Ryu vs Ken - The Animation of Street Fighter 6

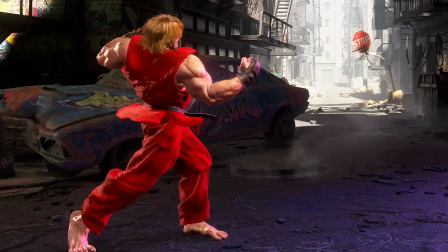On the swing itself, you can see Ken throwing his entire body into the move.
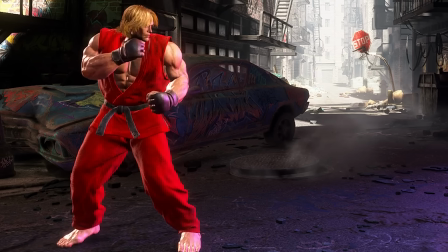He twists with his hips and his legs, his upper torso turns the opposite direction, and his arms have a very big range of motion to them.
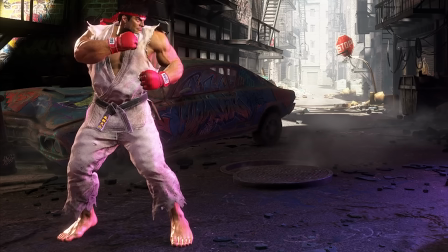Ryu, on the other hand, stays pretty firmly planted.
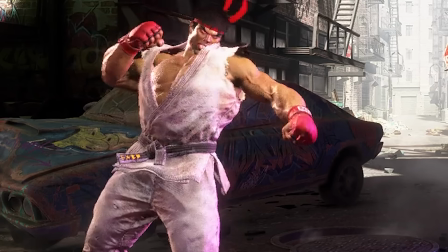His feet don't move at all, and a lot of his body is actually twisting backwards, similar to his light punch, where his body is anticipating returning to where it started.
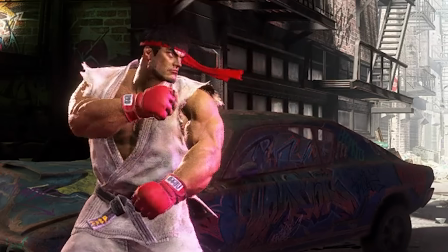Ryu also still has that protective hand coming back to his face in the recovery, and Ken actually opens up his offhand as he returns to idle, releasing a bit of that energy from the big move.
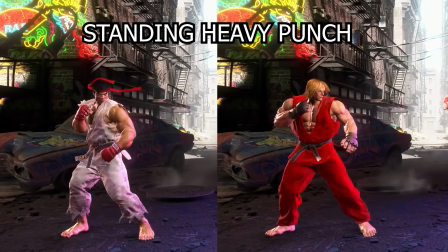Standing heavy punch. For the heavy punch, their start frames are pretty similar.
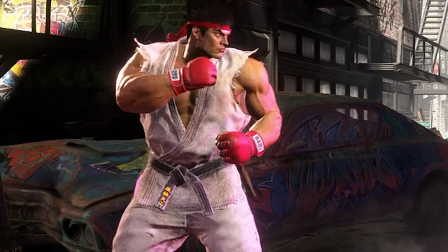Both have their legs beginning to rotate along with some hip motion. Ryu, however, has his head almost entirely locked in place, even though he's got some body motion.
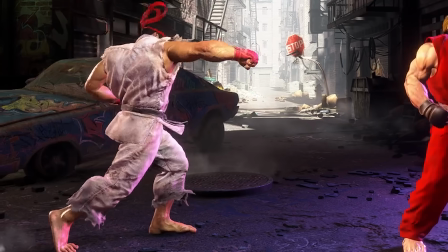This keeps his eyes dead on target.
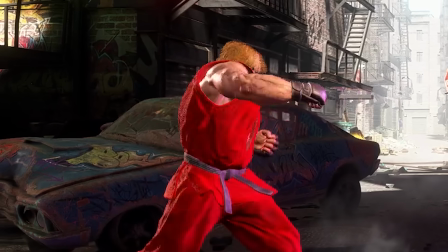Ken's head dips down as he's about to throw his entire body weight into this move. Even through the first few frames of the attack, when looking at the head, you can see just how stable Ryu is,
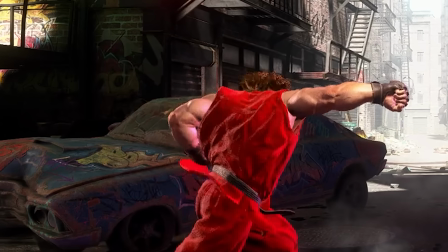and how much more aggressive Ken's attack is. On the attack itself, you can very clearly see Ryu still looking forward.
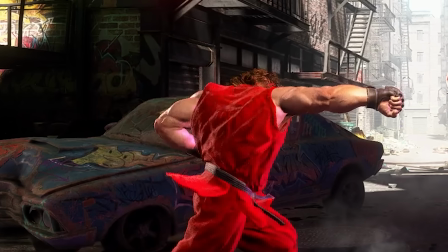Ken is a bit harder to tell with his hair, but I can see the animation being his head is actually turned away as he reaches as far as he can with his fists.
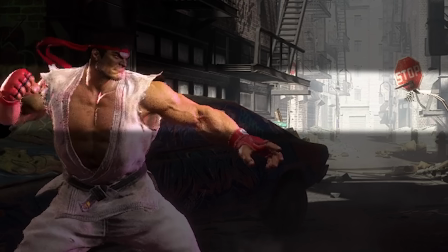Another note on the attack is how dead straight Ryu's punch is. It stays in the same height almost the entire way through the attack.
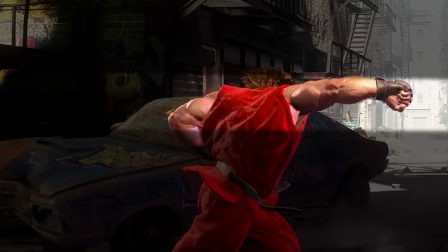Ken has a less direct punch, as you can see his arm travel almost over top and punching somewhat down on the opponent.
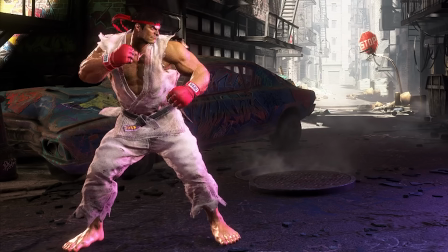Back to the anticipation, this is one of the widest stances Ryu has for his normals, but it's still kind of shallow compared to Ken's.
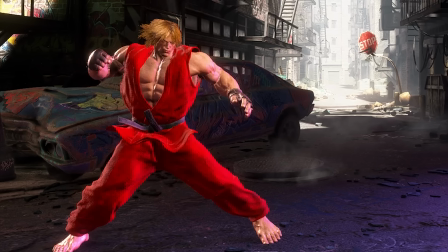Ken's legs reach as far as they possibly can, almost in a full A shape as his legs are fully extended.
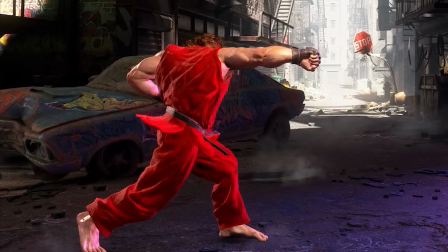This again shows how much more forward momentum Ken wants to put behind this hit. On the recovery of these animations, you can see Ryu being very tightly controlled.
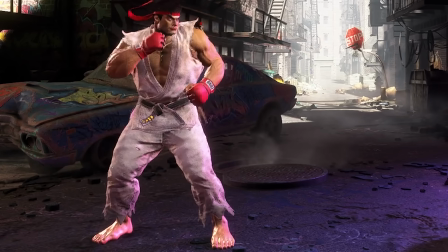He brings his arms back together in a pose similar to his idol, and always stays in a protected position.
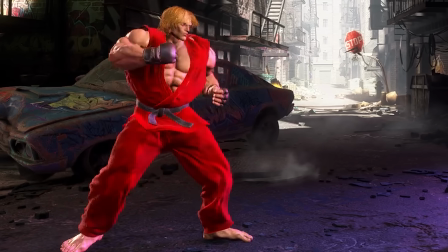Ken really only brings back his attacking hand, with his offhand opening up similar to his medium punch, releasing some of that energy.
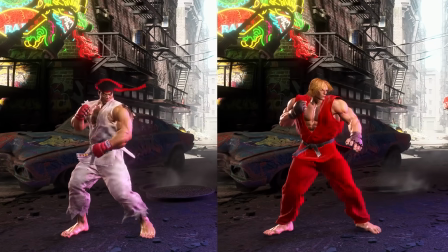Both of these moves showcase a lot of strength, but in two slightly different ways. One nice little detail too here on Ryu is actually the tassels on his headband.
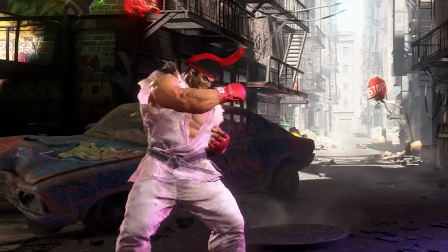They make some really nice secondary animation to the attack since his body is so stable. You still feel the power because of how big of an overlap the tassels take.
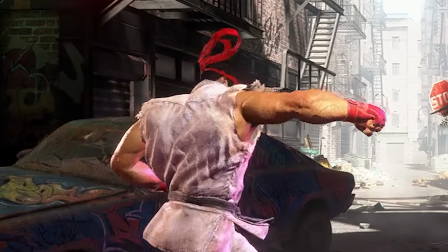They have that nice straight line that then needs to curl as it catches up to him. Standing light kick.
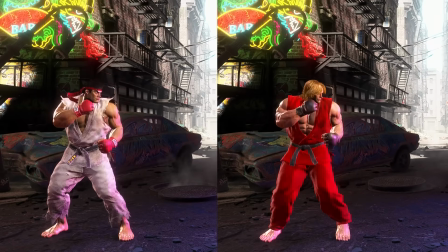This move is probably the most similar of the 6 normal attacks. They both hit roughly the same contact pose and only have a few minor differences.
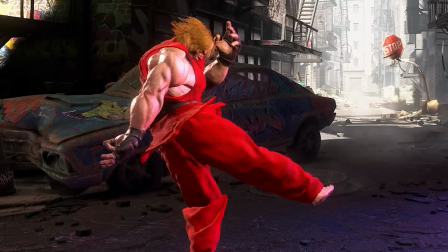For one, Ken has more swing in his arms than Ryu does. This is likely to drive a bit more power from twisting his body.
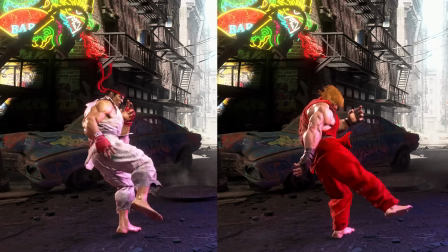As you can see here, Ken's arm swings sooner and also has a nice overlap where the arm has finished its motion, but the wrists and the fingers still have a bit of travel to them.
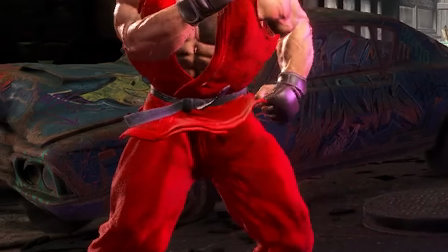Another big difference is in the recovery.
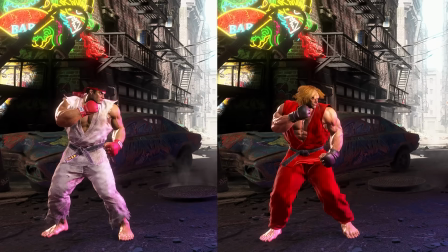Ryu again has his feet firmly planted back into their idle position, whereas Ken takes a few little extra steps to reshuffle himself back into his idle pose.
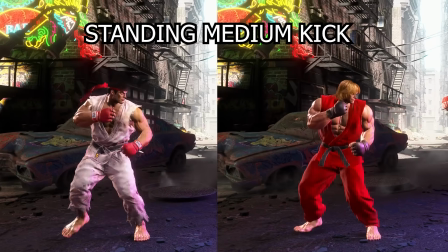Standing medium kick. Medium kick has a lot of nice little details in here.
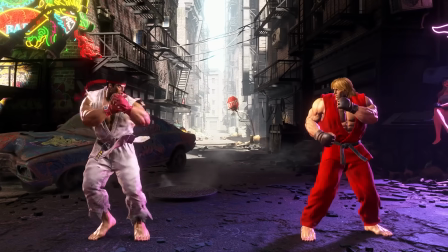Overall, this one very much supports the whole tree versus train metaphor from earlier. Ken right off the bat is moving forward.
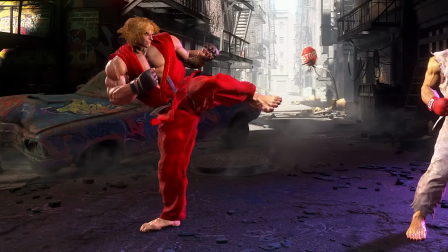He wants to cover a lot of distance with this kick, and he's aiming for the head.
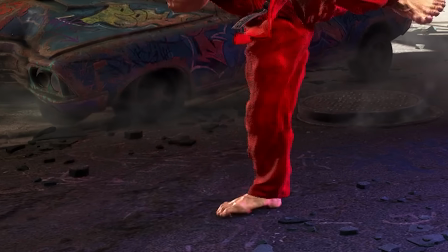He brings his back foot up to where his front foot is, but doesn't quite pass it, allowing him to get more distance when the attack comes out.
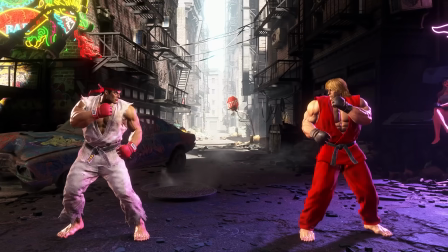Ryu, on the other hand, spends his first couple frames repositioning his body, but maintaining his position in space.
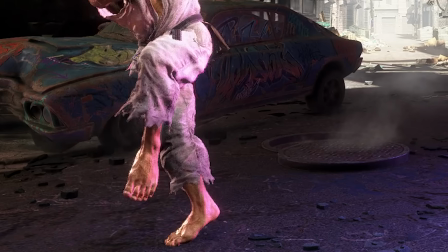He brings his back foot all the way up past his front leg, so he can kick out without having to actually move forward.
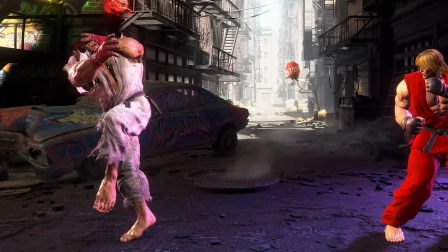He also fully crosses both his legs and his arms, allowing him to pull with both his legs and arms as he expands out for the kick.
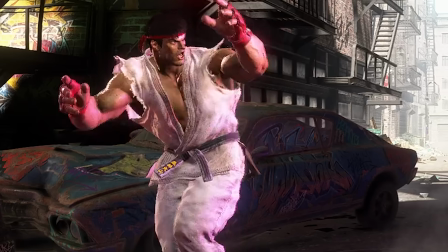It's almost like his arms are trying to tie a knot here and then pulling it really tight.
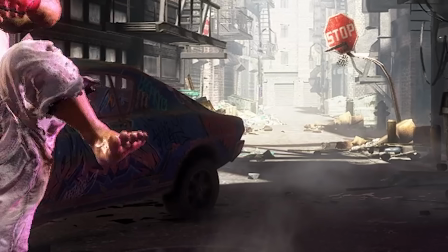Another nice little touch on Ryu's kick is the 1 frame delay in his pant legs catching up to where his foot is.
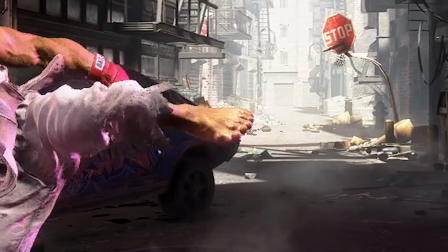This further emphasizes the power behind the move. On the recovery, Ryu has a very controlled adjustment back to idle.
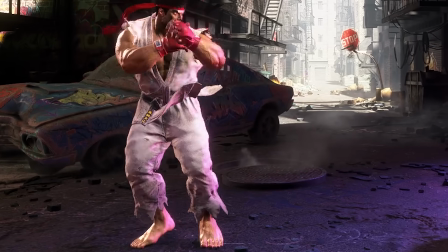His leg has almost a 90-degree arc back to the floor, and his feet plant back into exactly where they need to be.
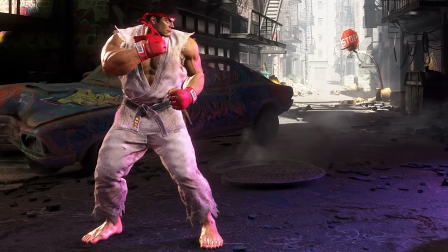He really keeps his body in position for this move, and still gets a lot of power. Ken has a less controlled move back to idle.
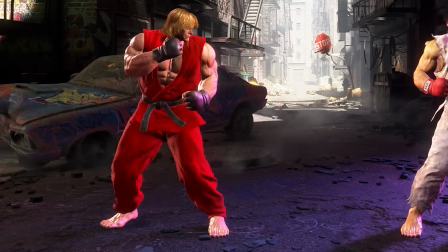He kicks higher, so it's harder to get back down in such a controlled way, so his leg travels down to the ground a bit more quickly.
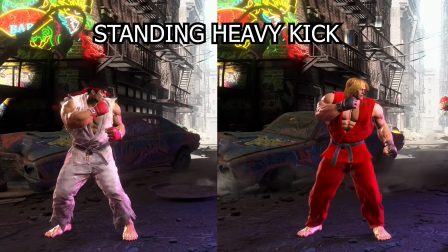Standing heavy kick. The last move we'll go over is their heavy kick. This move has some of the biggest jumps on the first frame for Ken.
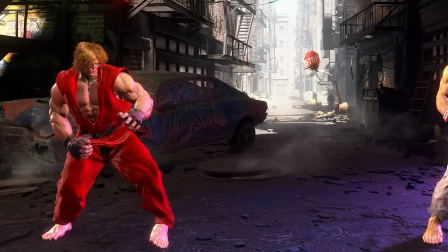His weight drops all the way down, his legs expand, his arms completely open up and change position.
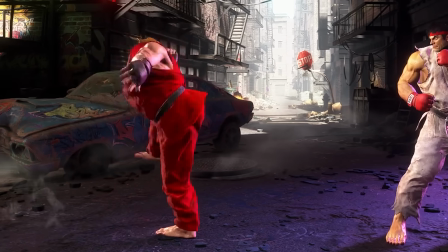This move is going to use his entire body to get as much power as he can.
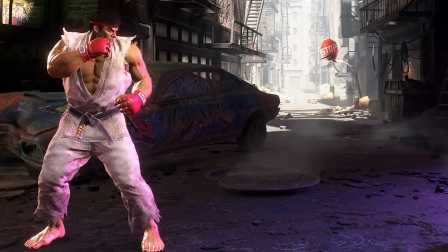Ryu still drops his weight on that first frame, but not nearly as far, and his limbs mostly stay close to his idle pose.
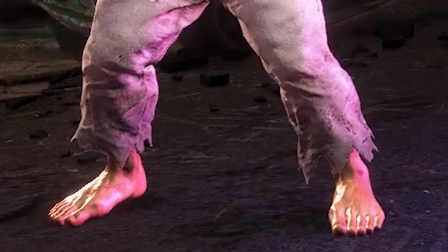You can also see his heels dig in a little bit as he drops his weight. The two have very different anticipation phases for the kick.
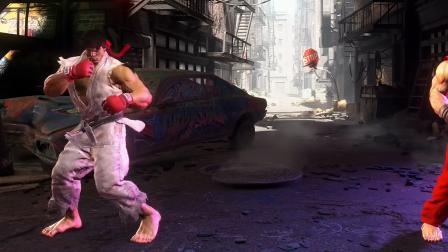Ryu is focusing on letting his body twist to build up the energy. He keeps his arms tight to his chest and feet firmly on the ground.
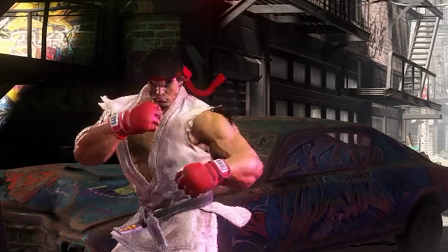He's also turning his head to really look where he's aiming his kick to be, which helps lead that twist.
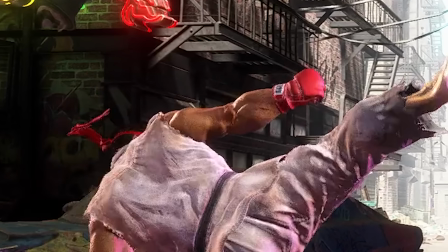He also allows his arms to swing out first, which opens up his torso and lets his head look exactly where his foot needs to go as the foot follows.
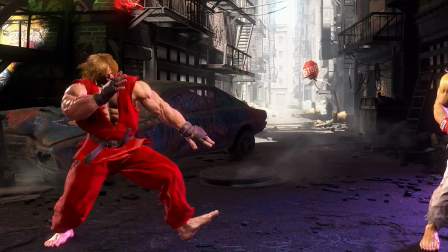Ken, on the other hand, is pulling a lot of energy from his arms to wind this kick up. Even just a few frames into the animation, his arms have already hit some really big poses.
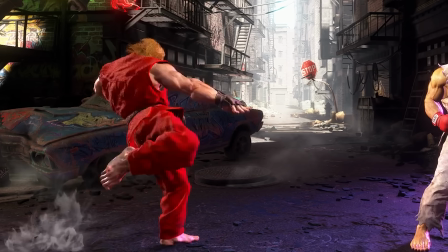He then pulls the arms back again to help get his torso the twist he needs to bring his leg around.
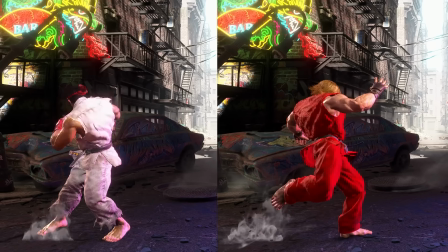After their torsos have done the work of winding the kick up, you'll notice both of them stay pretty still as their legs travel around for the attack.
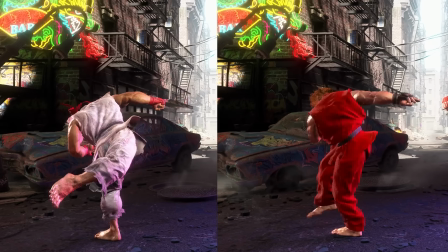This is because their bodies have built up the energy for the attack and it's all being released in the leg.
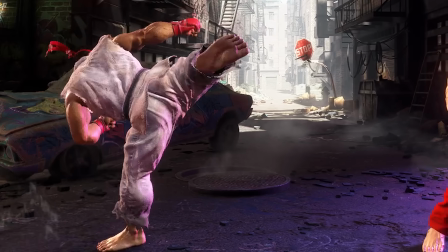For Ryu, his leg comes all the way around his body, even bending backwards as it travels back to idle before his torso even begins to catch up.
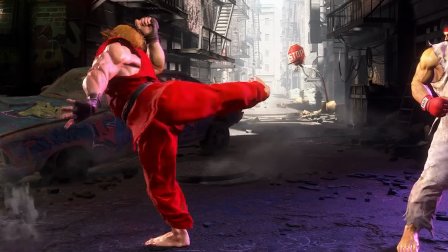For Ken, his kick also goes all the way around his body and actually drives the torso to follow around the other way.
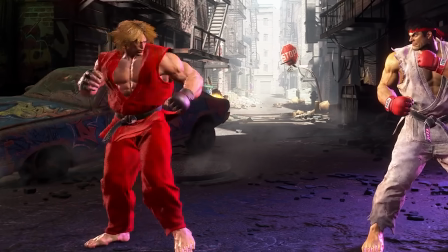A nice gameplay bonus here is these moves, while slow, are very easy to read because your eye really catches the leg moving for the active frames of the attack.
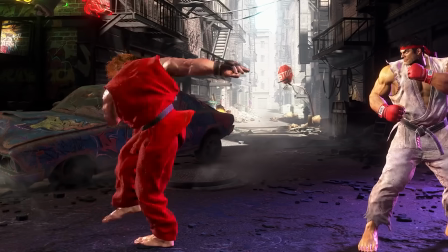In their recoveries, the major difference here is that Ken steps further forward from when he started the attack, as the momentum from the move is in such a forward direction.
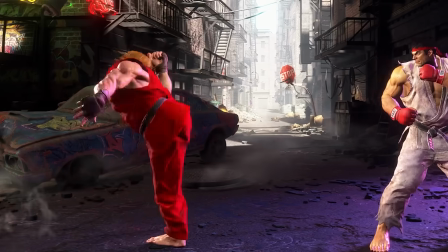This also supports the gameplay where the move is actually forward advancing, meaning it gives him a bit more range and you can get closer to your opponent while doing it.
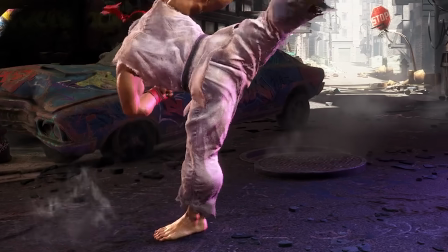Ryu's leg carries him around and plants exactly back into idle. Doesn't even need to shuffle it back into place from such a big move.
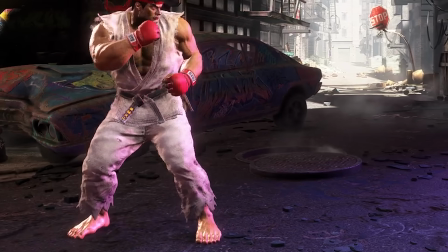He's done this kick a million times and does it with precision. Both characters also have some nice continued motion in their torso as they return to idle.
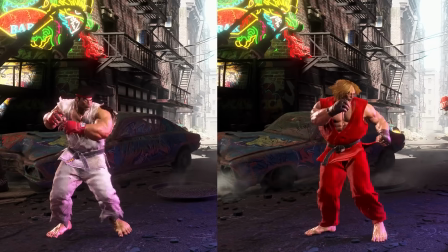For such a big move, they wouldn't be able to come back to idle and stay there, they'd have to go past it and then come back.
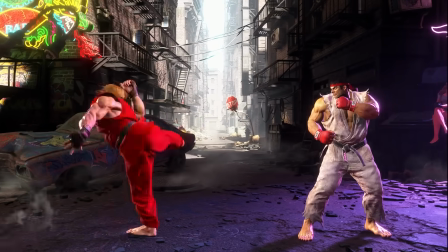In animation, this is called an overshoot. One final cool tidbit here for Ken is how well he matches his heavy kick attack pose from Street Fighter 3rd Strike.
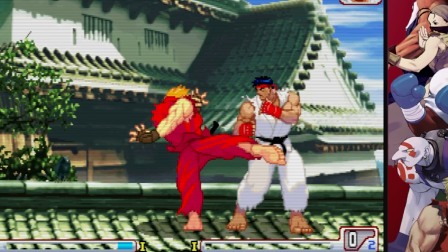His fingers are all splayed out and his body is very contorted, something much easier to do in 2D than 3D, but I think Capcom really nailed the look and feel here.
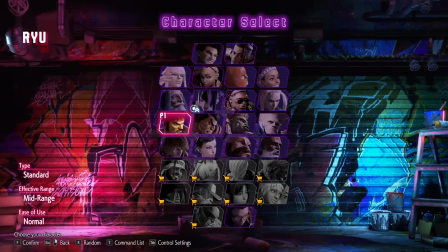While this has been a lot of animation nitty-gritty, this is still only the 6 normal attacks in the game for Ryu and Ken.
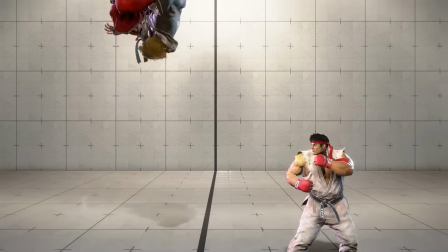There's still all of their crouching moves, jumping moves, specials, supers, and more.
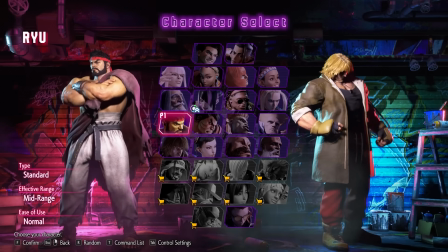There's so much love and care packed into the characters of Street Fighter 6. If you liked it, I'd love to hear in the comments of what you'd like to see more of.
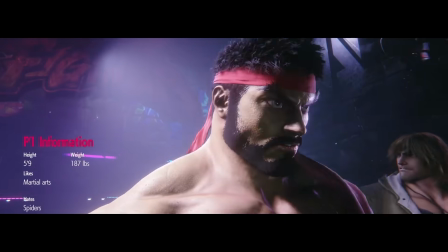Even deeper dives on these two, other characters in the game, or other games entirely that you'd like to learn more about the animation of.
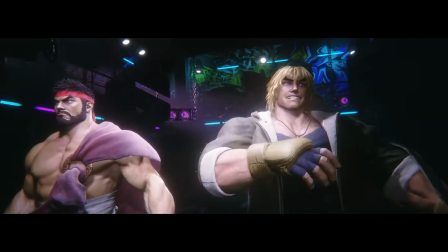Let me know. Thanks so much for watching, and I'll see you in the streets.